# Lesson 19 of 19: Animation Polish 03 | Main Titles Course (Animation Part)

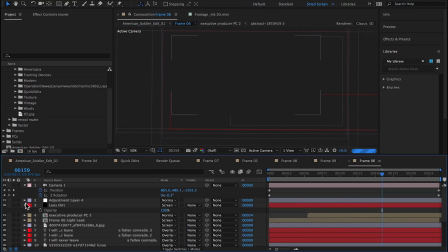262s
So at this point, I thought it was best to add a additional image
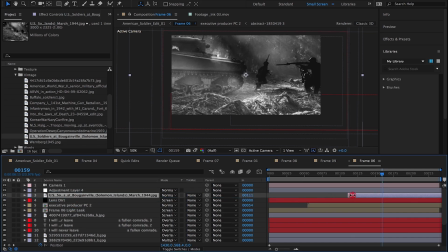269s
to the scene to speed things up and make things more interesting.
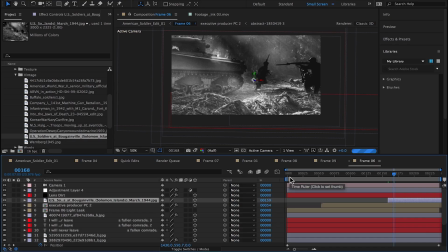286s
I also thought that I would cut out the titles from the first scene and paste them into this second scene inside scene 6.
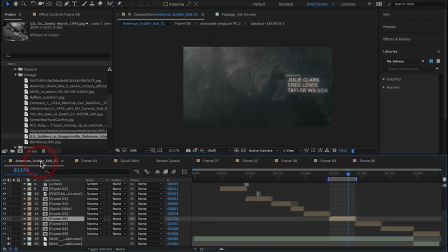296s
Hopefully that's not confusing. But that the camera move would be the same.
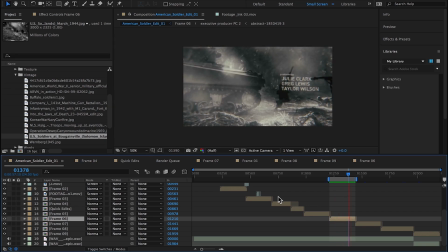300s
So the camera's pulling out, doing a slight rotation on the first photo, but it continues that same move.
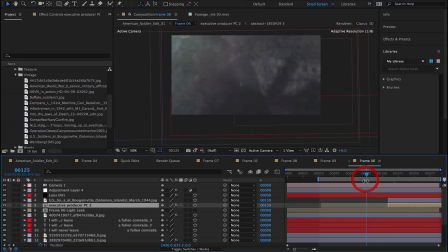305s
It's a seamless cut to the next photo, and that's where we would see the titles.
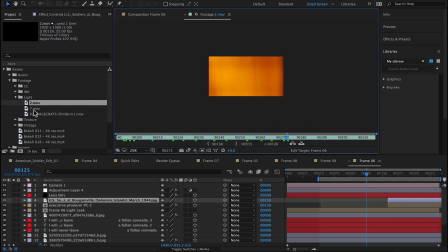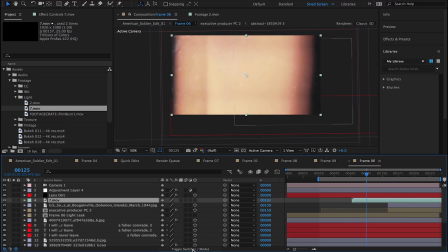324s
I also thought that adding a warm
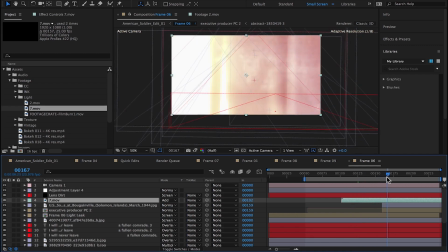329s
shutter over the top would help transition between the two scenes.
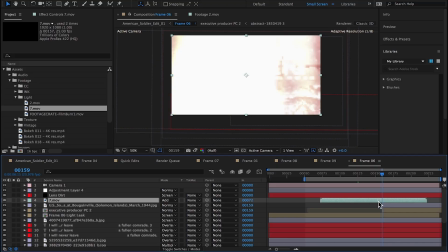335s
I felt like the cut was too harsh,
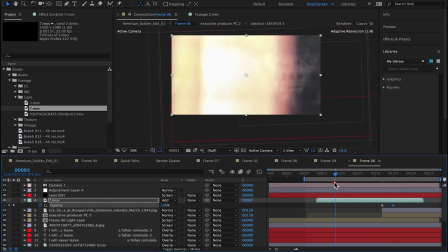340s
but the shutter could probably reduce that harshness and still keep the same feeling where it's one camera move back.
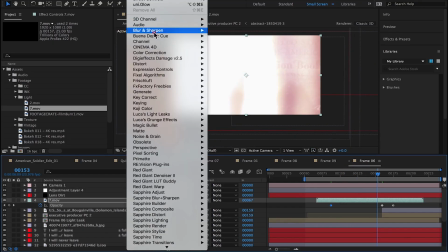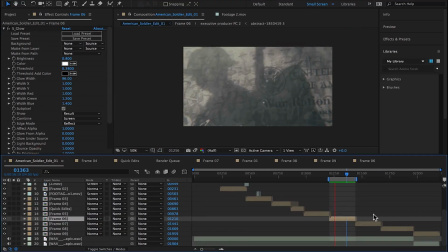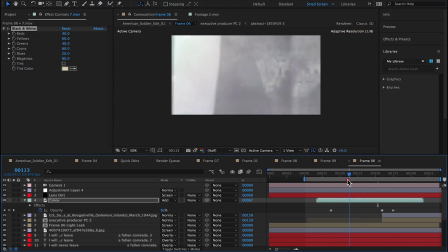363s
So that worked. The timing was a little off. The warm flash stayed too bright for too long. I just needed to be a much quicker transition.
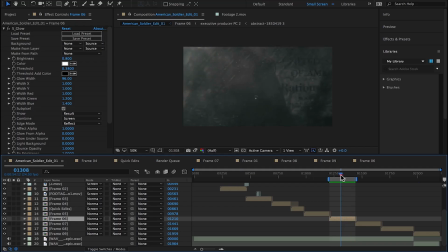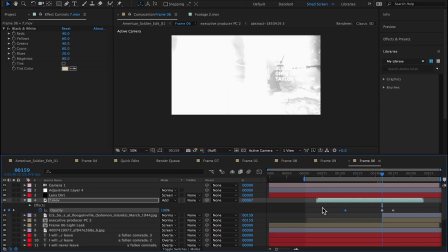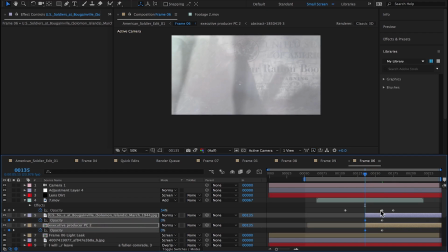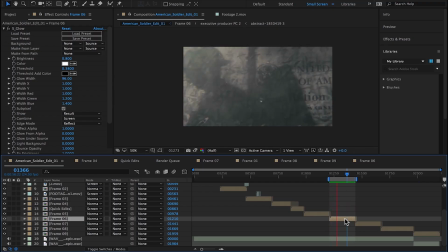So now moving back into scene 9, I'm deleting the flicker.
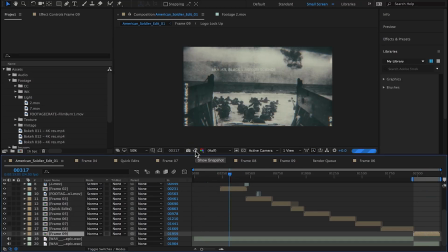417s
And once again, comparing scenes.
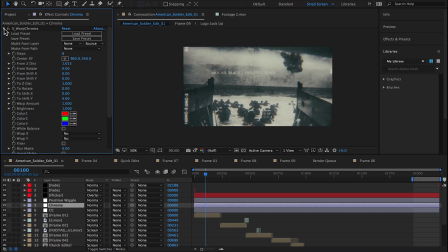The looks effect was definitely too much.
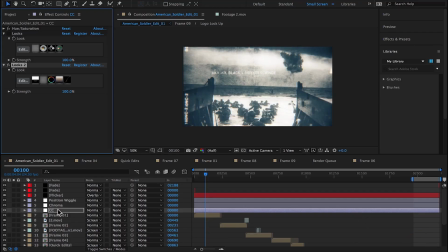438s
The looks effect essentially took everything that was kind of interesting previously and just washed it out, and it just didn't work.
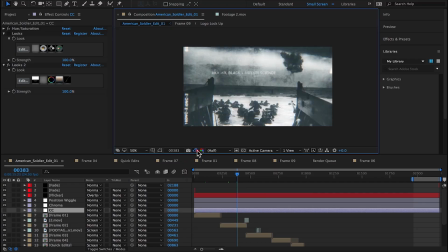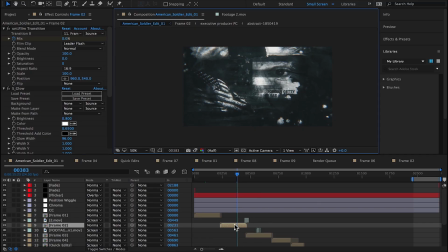So again, I'm comparing color corrections across the board. At this point, I have the film looks turned off.
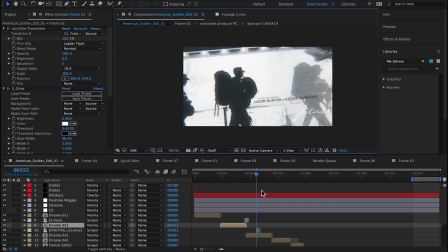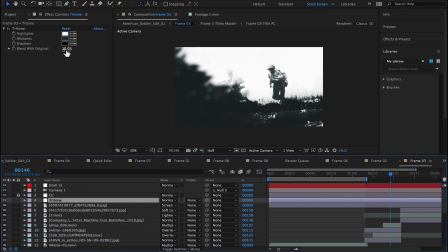484s
You could also do this by pressing F5 on your keyboard, but I wanted to show that I was comparing looks.
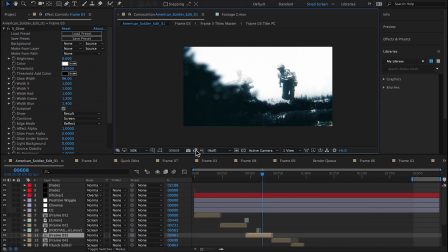493s
But it's much quicker just to click F5.